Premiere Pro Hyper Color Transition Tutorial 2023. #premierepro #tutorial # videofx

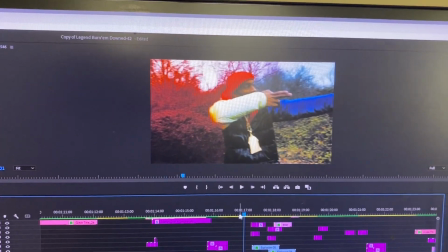And it works flawlessly. We can even do it frame by frame if you want to see it. Like that.
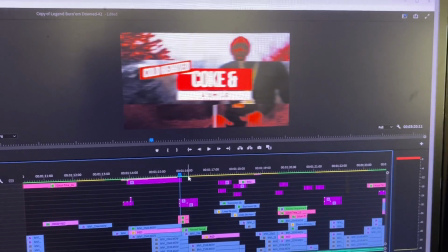So let's do it frame by frame, then we're gonna go, okay?
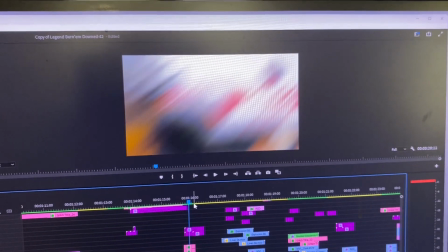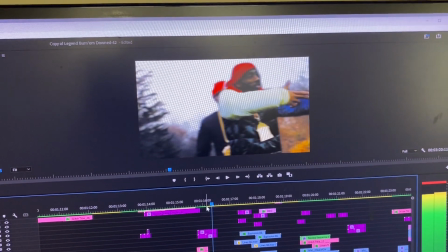As you can see, it's a sick mask to bring legend in.
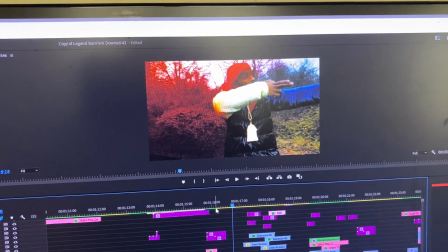A lot of color transitioning right into the red. Now watch the red follow him.
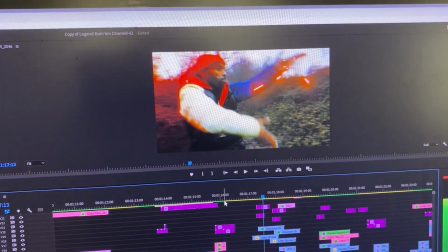Watch the sky. Watch it follow him until the gunshots, until he blasts into the next scene.
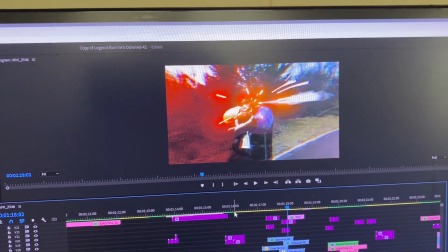And the red is going to be right there to help with the transition. Boom.
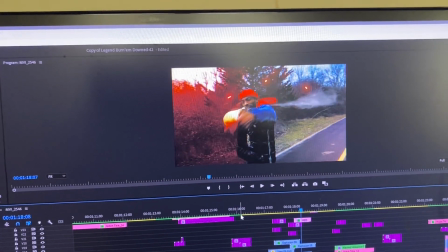Perfect.
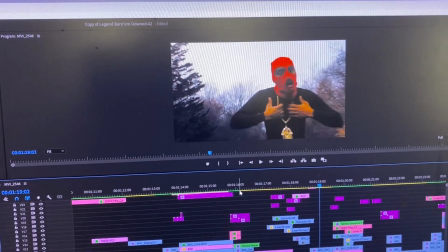Going into the next scene, there's no red because you don't want to overdo it. But they're going to come right back into the red again.
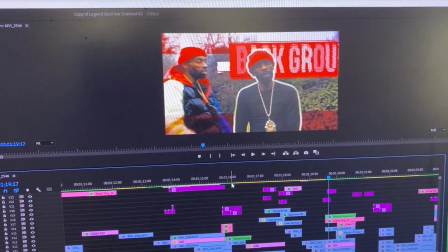Back, sorry.
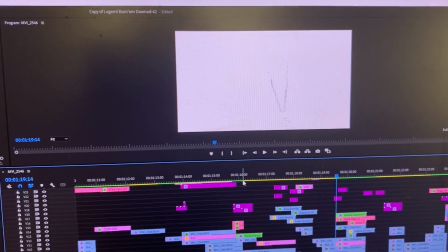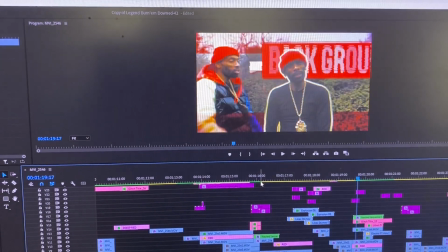And as you can see, this is a lot of masking, like tons and tons and tons of masking,
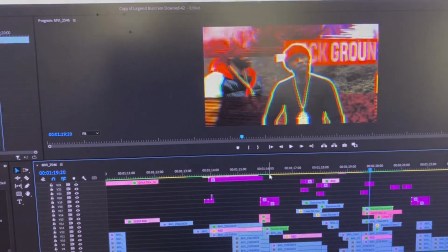layers and layers of colors to bring this all together. Right into the red.
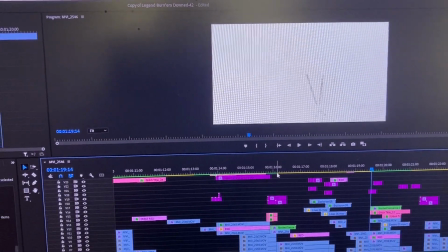So at first, when it comes in, it's not even in red all the way. It's masking into.
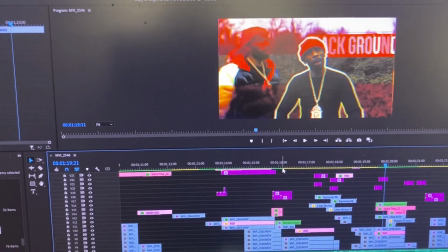Things are closing, things are opening, shutting.
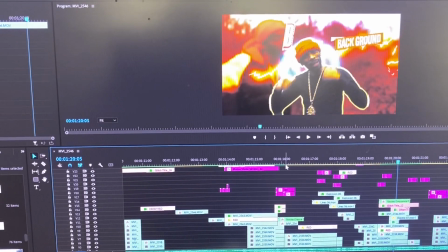Look, boom, sparks are happening, lightning, boom, going into the red, fully coming out with the splashes.
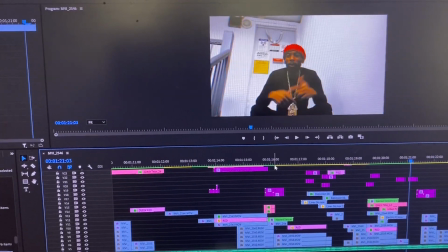So, once again,
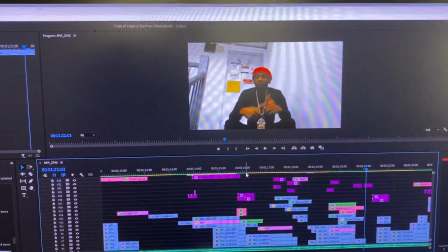the hyper color transition, using color to add a heightened sense of awareness to your
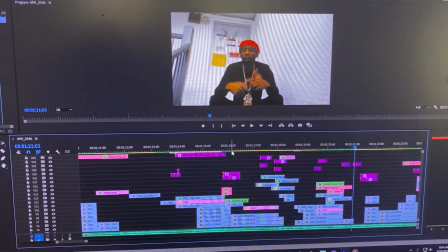transitions in Premiere Pro can take your video editing skills to the next level.
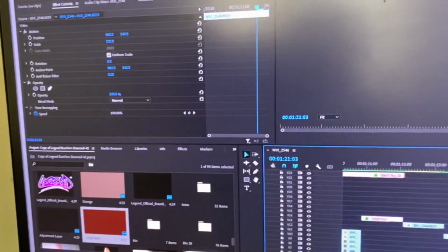I'm telling you. So once again, I'm just shooting this with my phone. It gives you more of a better, I don't know, I guess a feel of, the tutorial.
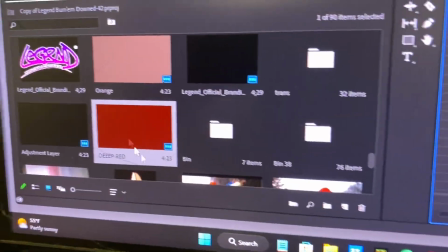Just make sure, you know what I'm saying, you get your red color matte, drag it over the clip you want,
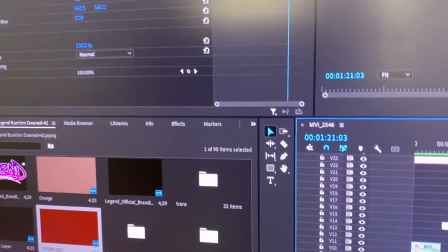change the opacity of it, click on, change the opacity to soft light so you can see it through.
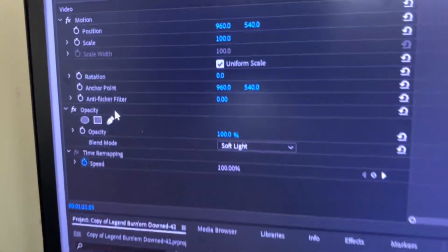Then you're gonna go to opacity, okay? And you're gonna start masking, so let's go over here.
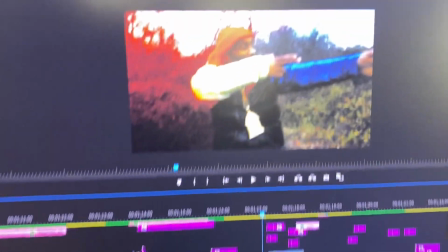And so you're gonna mask out, and when you mask,
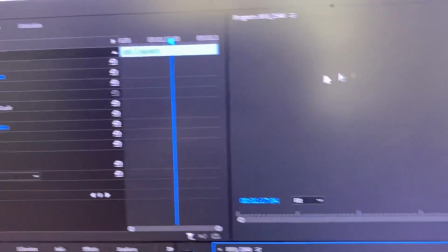then if you need to track it by using keyframes to move the mask,
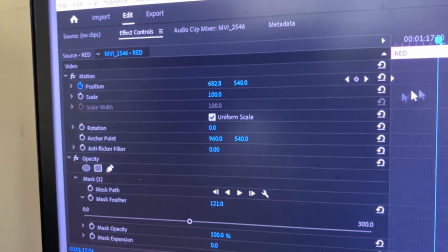then you do that. Use your keyframes, your position keyframes to move it.
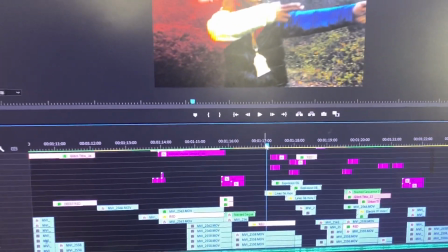You got it. You know what I'm saying? But other than that, you good. You good.
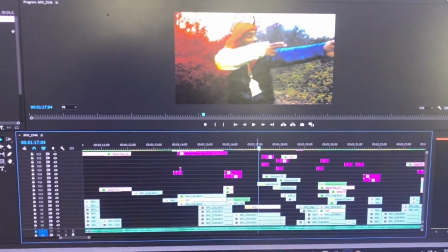You golden.